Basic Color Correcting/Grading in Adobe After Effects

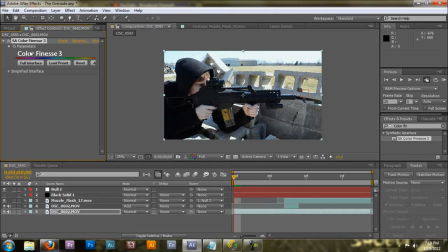4:07 Once we have a sort of a tint that we like, this is just a small basic one, we can do another thing, and that's adding a vignette.
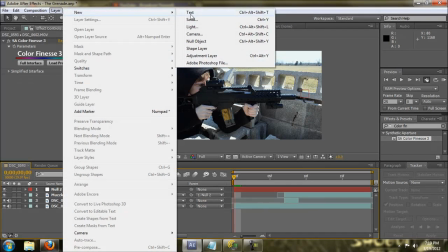4:16 To add a vignette, you go to Layer, New, Solid. Create a black solid.
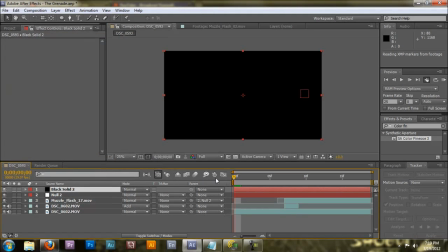4:23 Make sure it's completely black. Make it comp size too.
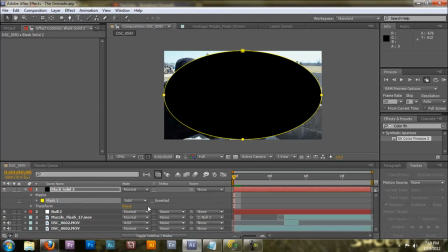4:26 Go up here to the masking tool, double click it, then go down here and hit Subtract instead of Add.
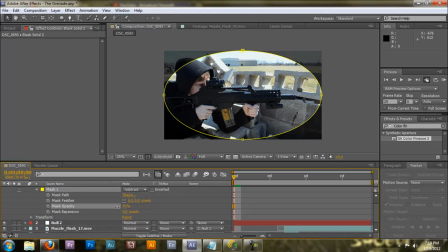4:34 And now we're going to take this, we're going to lower its opacity, and we're going to feather it. Then it's still a little bright. Feather it back just a little bit.
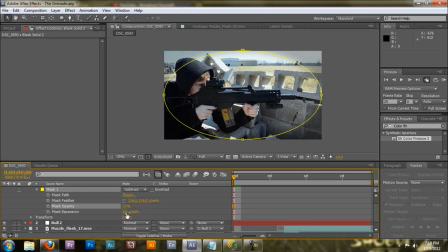4:50 You're going to need to do a little editing to make it look how you want it to look. And then that's going to add another thing. It adds a vignette. It focuses the shot inward. So you're looking at your talent and your actors instead of the edges.
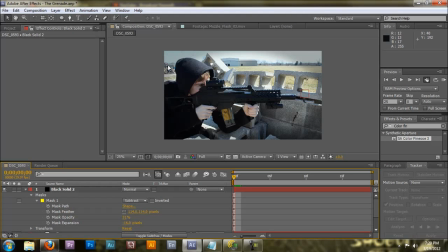5:07 It can help defocus, like this little arrow over here where the kids were. Couldn't get them to leave. But this little arrow over here, it'll help them focus only on the gun, and nobody will even see that. The majority of people won't. Another thing you could do is if it's an action movie, I like to add a letterbox.
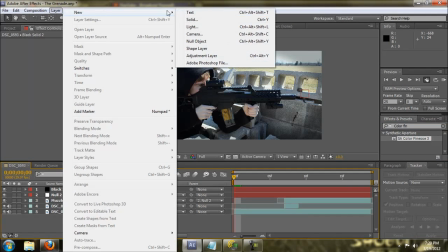5:25 The way to do this is you click Layer, New Solid, another black solid,
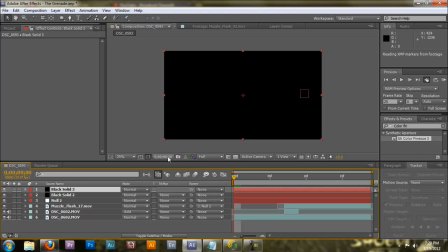5:31 and you go down over to here. You're going to click here, go to the proportional grid, and then go to your rectangular tool,
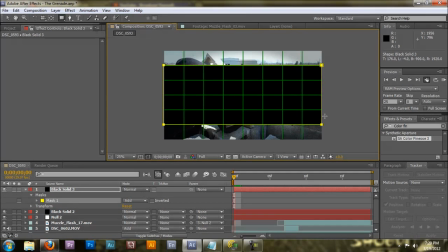5:45 click at one edge, and drag it over to this edge. Subtract.
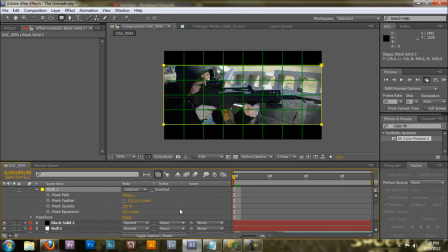5:51 And then I always think the typical letterbox is way too condensing. So what I do is I take the mass expansion, subtract it out just a little bit, and you can control how much you want each side to go.
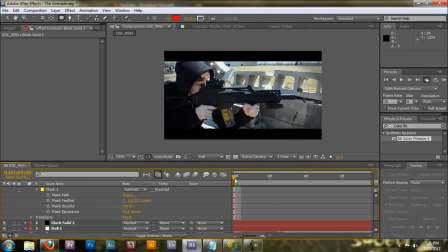6:02 Like let's say about there. Turn your proportional grid off. And then now you have an action shot ready for the movies. Now what we did here, now look at the difference between this main shot right here.
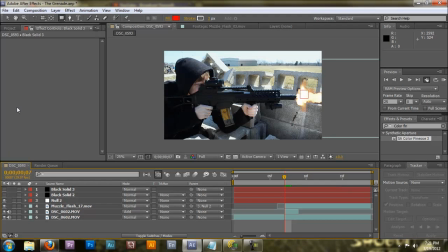6:21 If we just removed everything we added, remove the letterbox, this, and then if we go down to here and the color correction, remove the color correction.
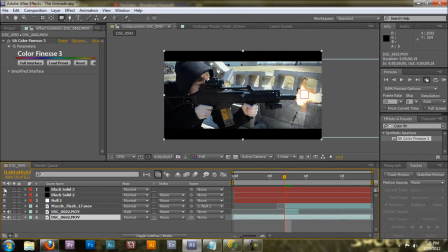6:29 It takes it from just a basic shot and makes it a very cinematic and very thrilling shot. You can use this to your videos and it'll make them just one step better. Thanks for listening. Remember to rate, comment, subscribe.
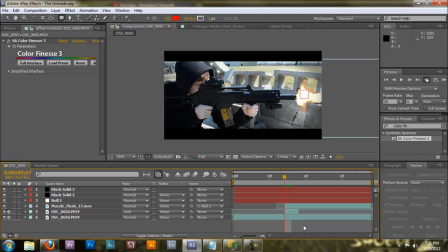6:46 If you have any advice or any advice on future tutorials, remember to send me either in my inbox or you can just put a comment below and I'll respond. I respond to most. So yes, thank you. And remember to subscribe to my main channel if you want to see some action stuff, and this channel if you want to see like tutorials or anything like that.
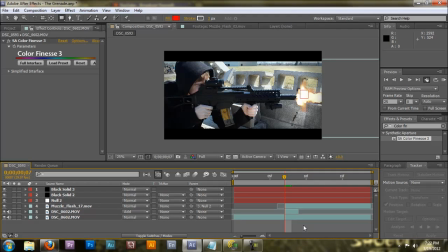7:02 Tutorials behind the scenes, or just subscribe to both. I'd prefer that. Kurt Anderson, signing off.